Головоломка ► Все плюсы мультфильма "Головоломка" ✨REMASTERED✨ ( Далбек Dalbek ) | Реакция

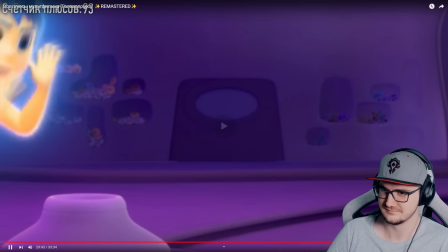(32:28)
Это Амогус Выходить из этой комнаты и там типа что-то там орать,
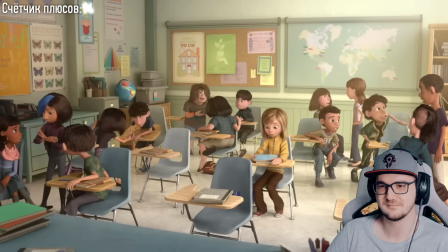(32:32)
ломать И поэтому дверь такая маленькая и в форме самого гнева Позади на карте отмечены действия событий мультфильмов Pixar В поисках Немо,
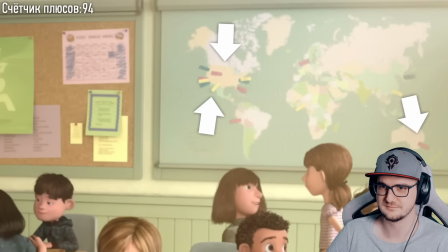(32:40)
Тайна Коко, очень много мультфильмов в Америке, ну и так далее Среди контактов Райли есть Пит,
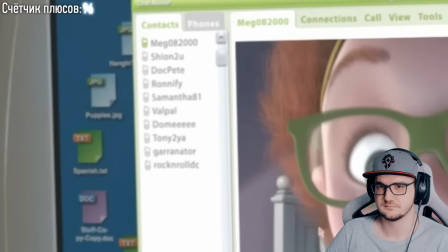(32:46)
доктор, это главный режиссер картины Дата рождения Райли 22 января,
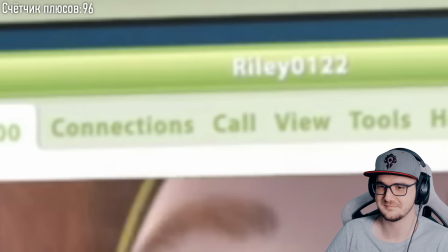(32:50)
это день рождения дочери Пита, доктора В основном из-за отношений с дочерью Питу пришла идея сделать такой мультфильм Раковина это пасхалка,
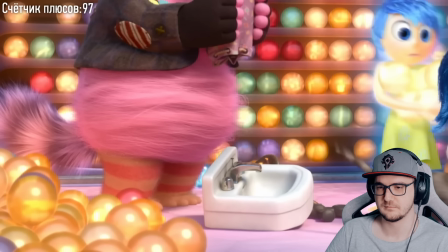(32:58)
в общем в английском языке есть такая фраза Типа у меня есть все кроме раковины, всякая всячина лежит у тебя, все кроме раковины и у бинга-бонга раковина таки оказалось среди настольных игр есть отсылка на
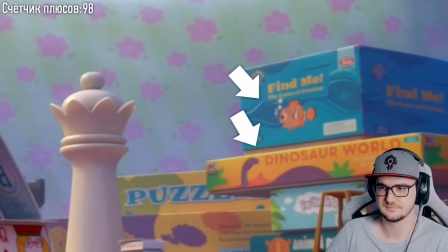(33:10)
в поисках нема и на другом фильм pixar хороший динозавр о прикольно постера тоже пасхалка в основном они повторяют
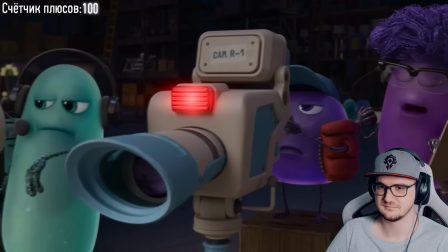(33:15)
постеры фильмов хичкока теперь фильтр искаженной реальности фильтр
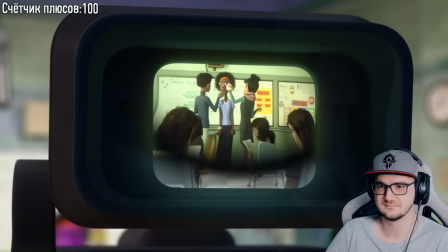(33:21)
искажения реальности это прямая отсылка на стива жопса когда он еще работал pixar а не постоянно говорилось в пристав
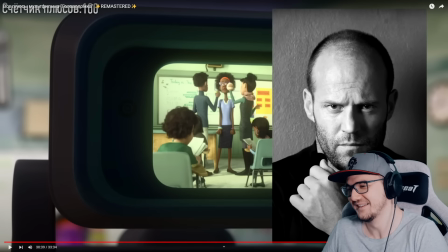(33:27)
стив же все не знал что-то там типа какое-то воображение
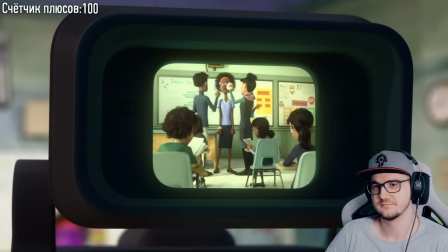(33:32)
фигню и вся его команда они придумали такое выражение фильтр искажения реальности в общем такая вот
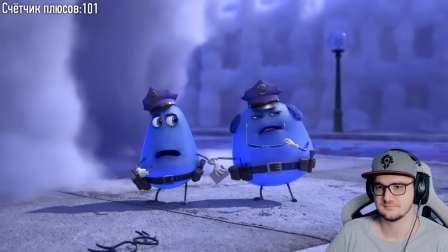(33:37)
дань уважения и цикла утаун это отсылка на старых фильм чайна town там тоже была фраза типа и
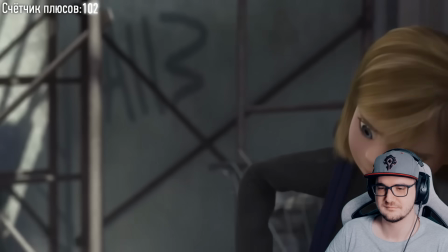(33:46)
как он там говорил сейчас футбель джейк и под самый конец но не менее важная пасхалка а113 это уже
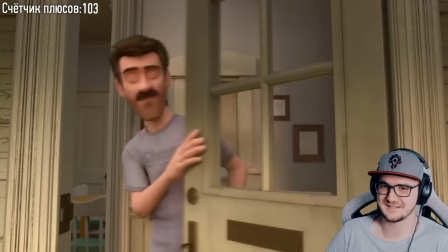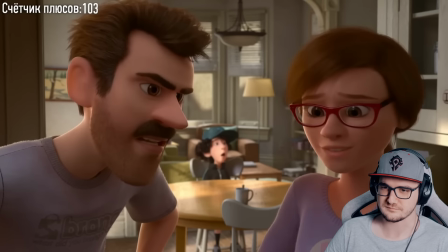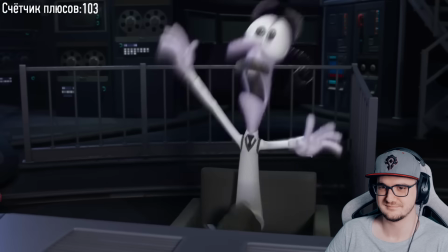(34:17)
Как я уже рассказывал, короткий метр будет удачным, если за короткий хронометраж рассказать всю историю от и до.
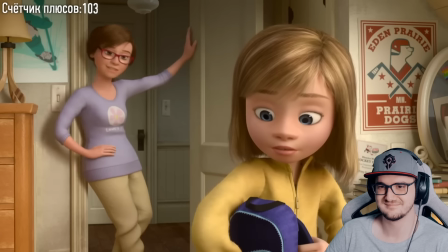(34:24)
Тут, конечно же, не подвели. Из первых секунд ясен конфликт родителей и парня, ясна цель Райли, ясны мотивы и действия родителей, а прошло меньше 20 секунд.
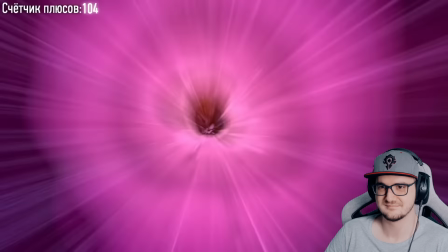(34:32)
И что забавно, короткометражка посвящена родителям,
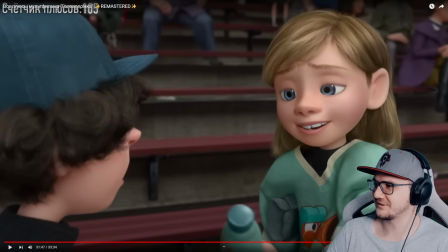(34:35)
а не самой Райли. это круто на самом деле на самом деле на самом деле наоборот круто когда показывают как в метражках именно героев второстепенных
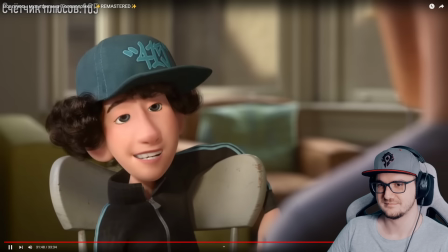(34:42)
это интересно и продолжает сюжет первой части и имеет дух самой картины используя
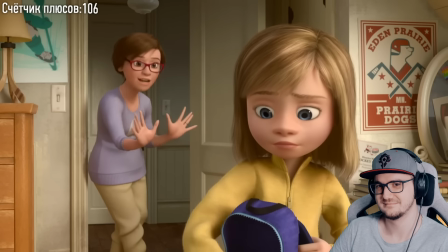(34:47)
модный молодежный сленг чё за тема подруга джордан ой вообще четкий типос где-то внутри кринж сидит
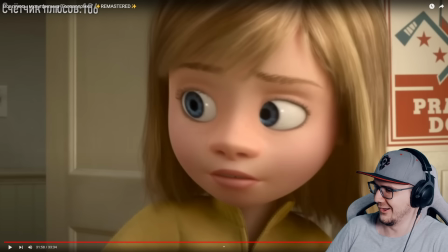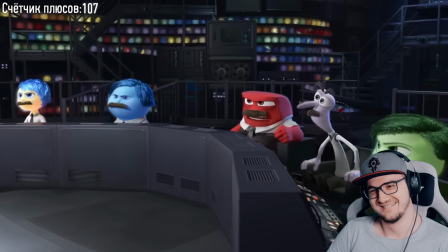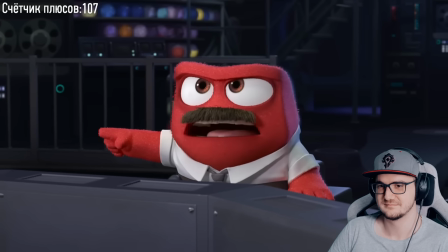(35:06)
напряжение между отцом и джорданом передали первым делом через музыку армейские строгий настрой генерал идет отчитывать юного новобранца
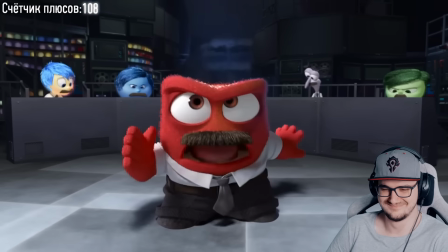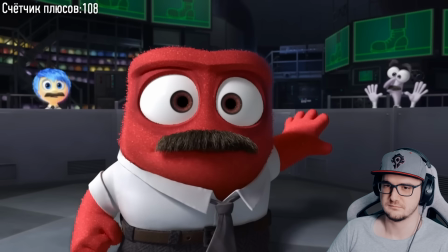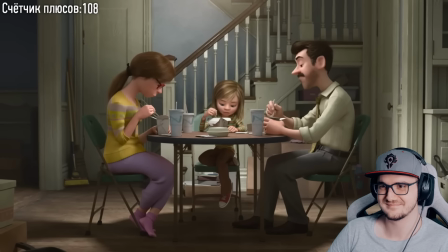(35:26)
был использован что и во время ужина обычный разговор но напряжение подняли на максимум
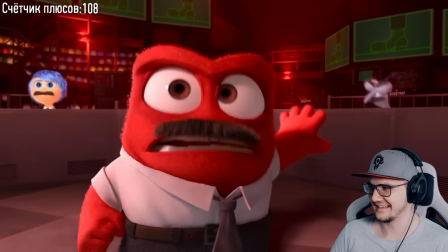(35:32)
с помощью визуализации событий в головах нашли конек и конфликт решился полностью обоснованно хотя
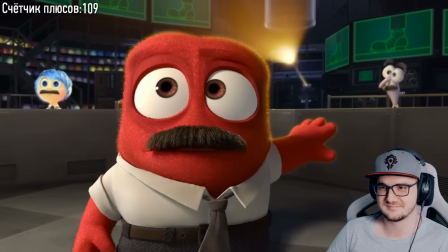(35:38)
я бы скорее сказал жизненно отец принимает кио балла из-за общих интересов это максимально просто
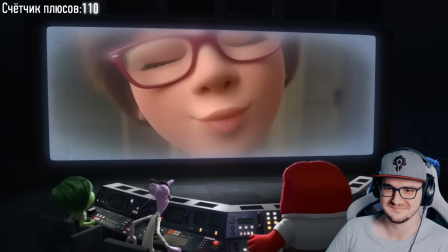(35:44)
но иного решения в конце
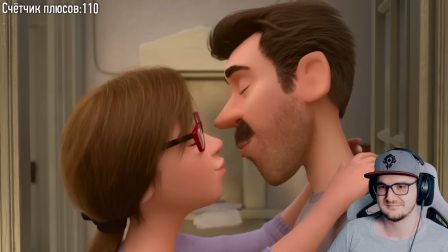(35:53)
показали разницу восприятия любви у мужиков и у женщин
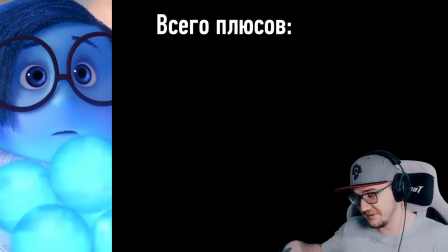(36:02)
ну так круто не очень хорошо сделано выдаю на посмотреть вторую часть я все не нужду она сейчас к родителям
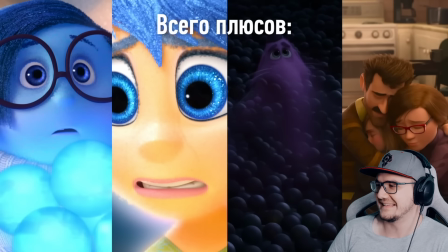(36:08)
уехала я с ней посмотрю а здесь я буду плакать если я плачу на мультике Это,
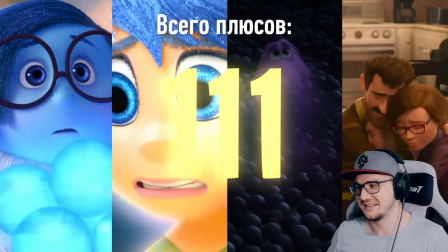(36:15)
знаешь, цена классная.
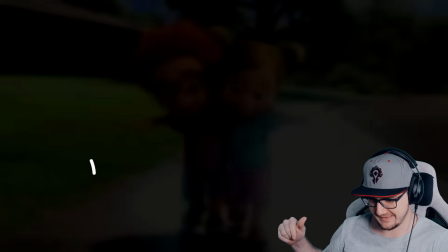(36:19)
111 миллионов плюсов. Там еще нету приписки. Ой, ну это хорошо, это хорошо. Блин, кайф. Ребята, ссылочка на канал в описании. Приходите, подписывайтесь на Долбека. И подписывайтесь на мой канал. Мне было бы тоже очень приятно. Всем счастья, здоровья, дай всю свою придачу.